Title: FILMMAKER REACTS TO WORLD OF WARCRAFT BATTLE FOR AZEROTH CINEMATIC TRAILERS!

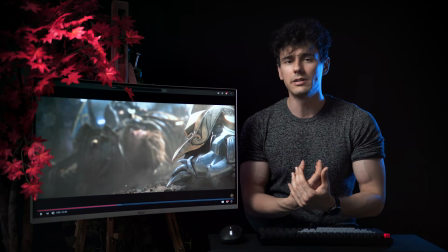29:09 And if you can't show the face, it's really tough to have the audience feel for them.
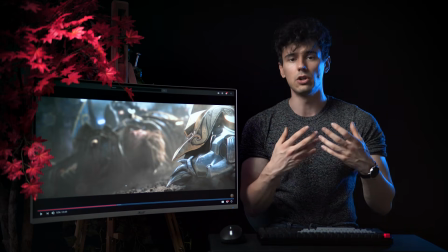29:14 Now, for example, in the Mandalorian series, he always wears his helmet, right?
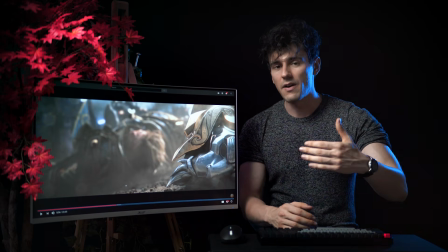29:20 But you have a lot of episodes, a lot of time,
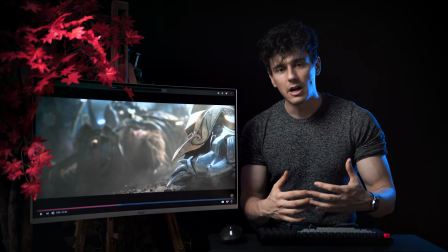29:23 and a lot of ways to build the character, and even then, it's not the same as looking in their eyes.
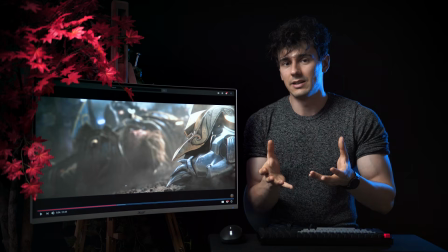29:30 That's why in the later episodes, spoiler alert, he does remove his helmet and we look at his face because before he has to pull it off.
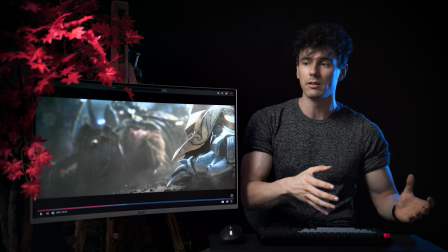29:38 So here, what they do usually with whether it is like battlefields and things like that, they will have the character
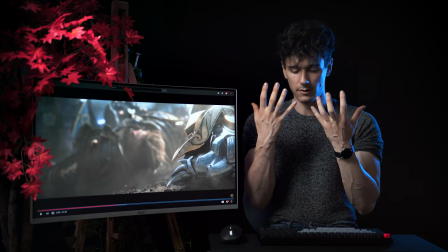29:45 somehow wounded or have his gear damaged, so he has to take it off.
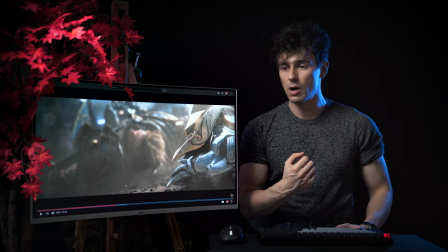29:51 For example, here he got a super cool punch, so basically his helmet flies off.
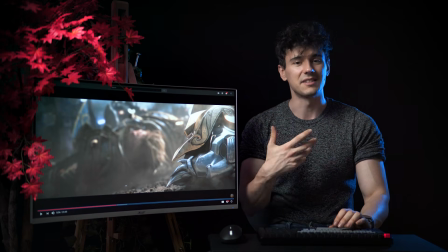29:56 And now we can see his face. which is super cool.
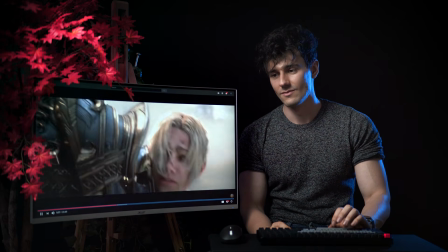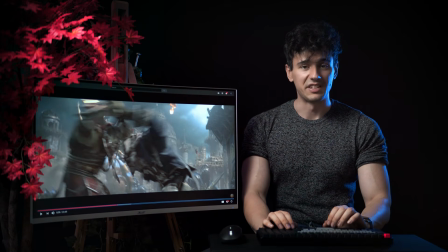30:05 If his name was Hemsworth something, I would not be surprised.
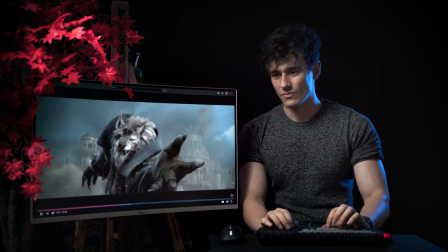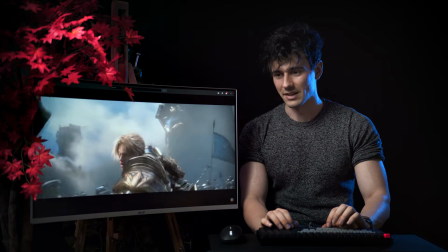30:13 Nice.
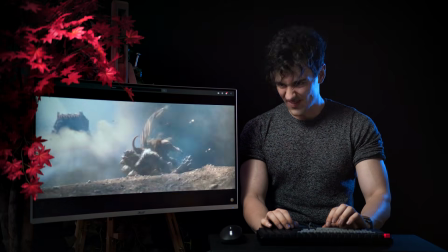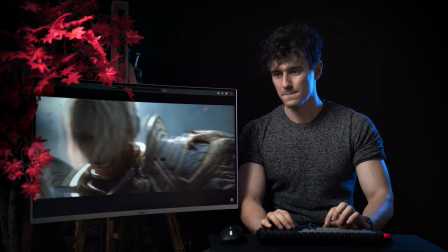30:22 Nice. Sick. I love the light, by the way.
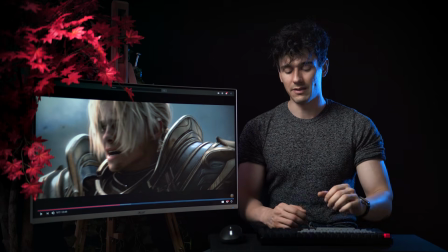30:30 When we talk about light, I've talked about this in a lot of episodes.
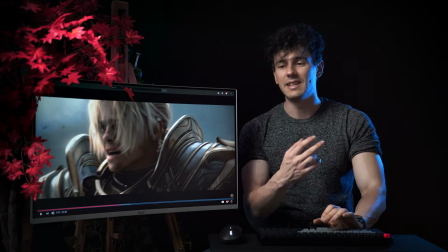30:33 When you have contrast of light and contrast of color, it makes things visually extremely nice and stunning.
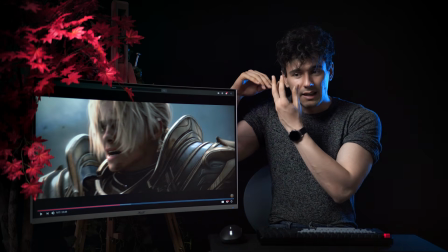30:41 So having the light coming from the side and kind of like illuminating his hair is really cool because it gives a lot of depth.
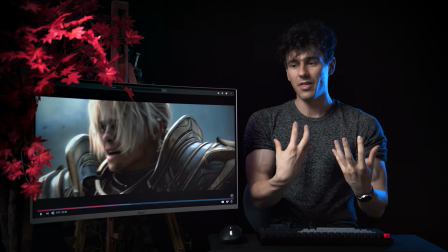30:50 But at the same time, they have the smoke that kind of like covers everything, and they play a lot with goldish tones in this specific trailer,
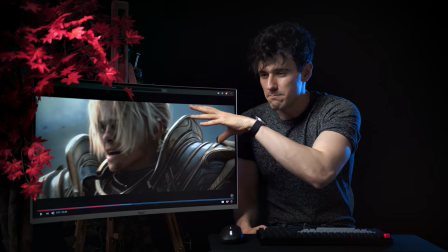30:58 as well as very mated, muted blues.
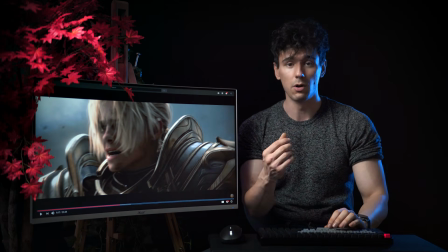31:03 Really blue and gold, lovely.
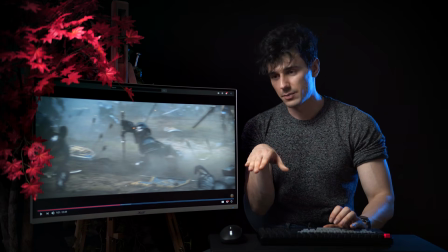31:10 Now we switch to a kind of like first-person perspective. That's also used a lot in movies as well.
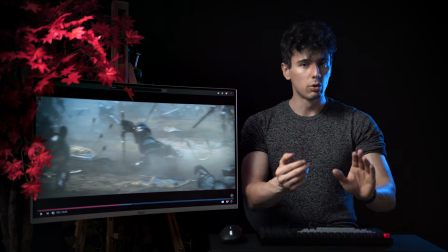31:15 When you have the character moving around and looking around, it's cool to switch to their perspective as we are looking around with him.
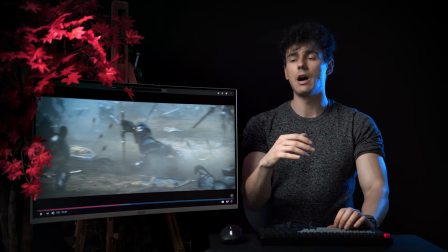31:24 You know what I mean? So that's why they switch to the first perspective. So now it's his turn to look over the battlefield and see what's up.
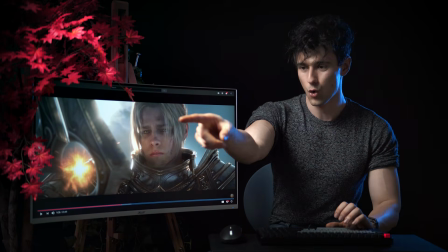31:35 Building up decision, that orb, man. I love the reflection of the orb in his eyes.
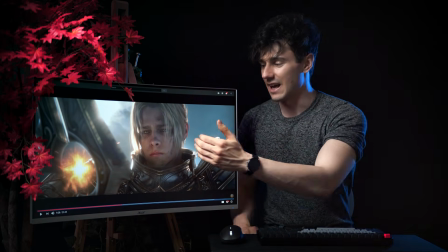31:42 That is an insane detail. And again, how the light comes from the side and illuminates.
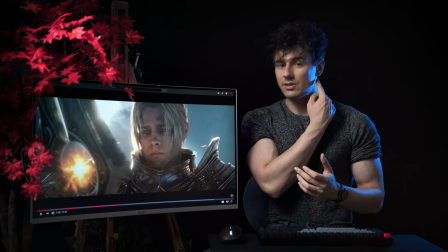31:49 Basically, do you see this blue light?
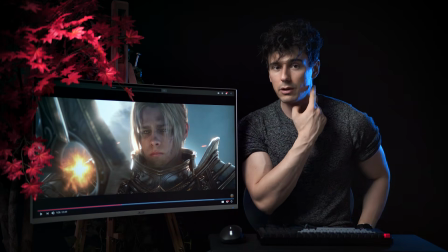31:51 I play with contrast in terms of the reds and the blues to give you contrast in color when it comes to this composition.
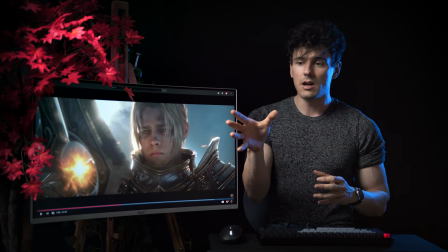31:59 Here, the sun kind of works the same way.
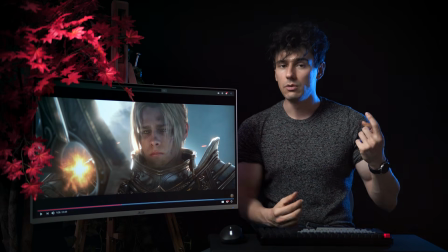32:03 If you want something within the frame to be defined, you need a light coming from the back to the side to give them
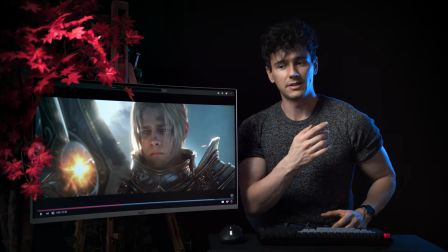32:11 sometimes it has different names, but sometimes it can be referred to as edge light.
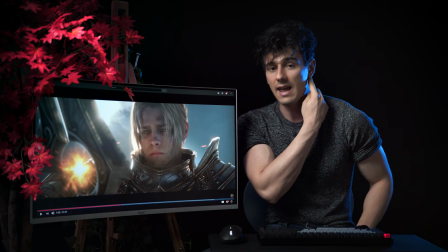32:16 And basically it creates a very nice edge along the character,
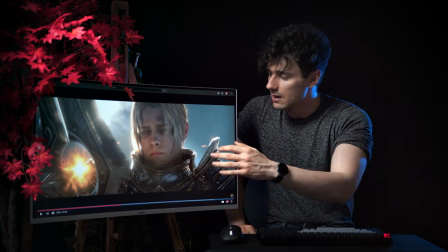32:21 the subject, and it differentiates them from the background basically.
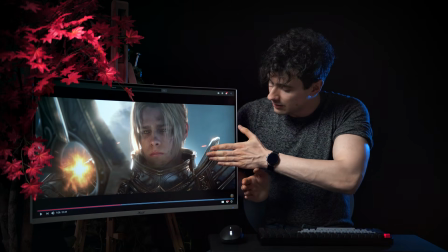32:26 See how the light wraps around him, disconnecting him from the background in a very cool visual way.
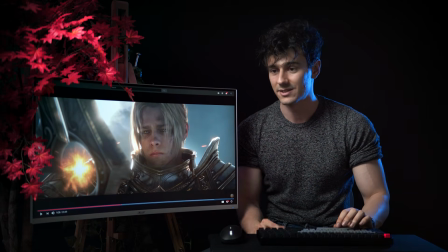32:34 This is how that's kind of like super cool.
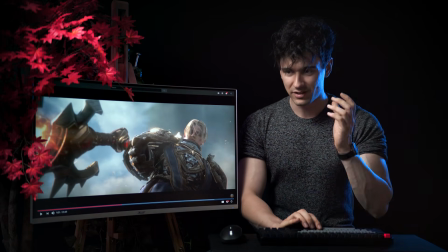32:40 This is one of my favorite scenes. When he puts the sword down, do you see what the sky does?
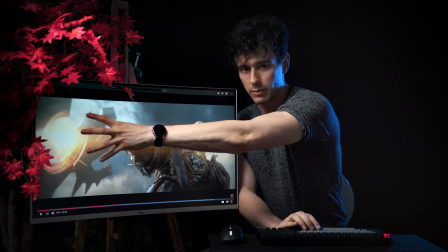32:46 See? The sword goes down, we have a very nice flare, the orb kind of flares up, and then the sky goes as well.
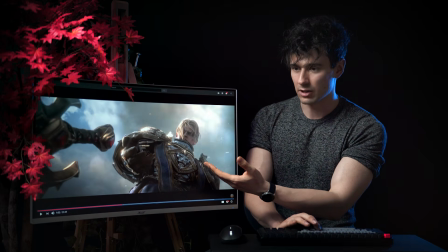32:54 And I love the angle as well. If we talk about composition, he's composed in one of the thirds.
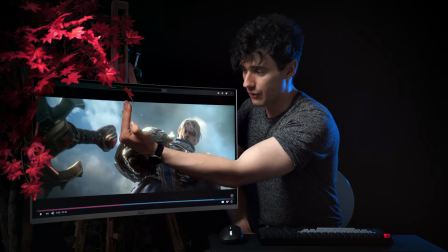33:00 Basically, you segment your framing in rule of thirds.
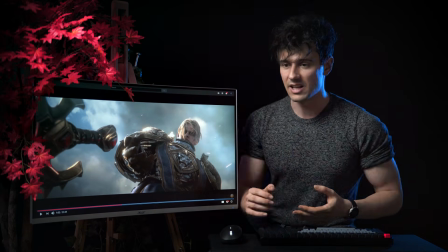33:03 You place them in one third, and then the other subject, item, whatever it is, you place it to the other third.
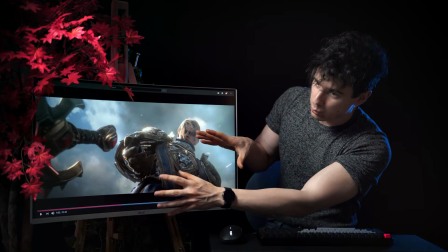33:10 But the cool thing is, we've also twisted the camera around, so the angle is really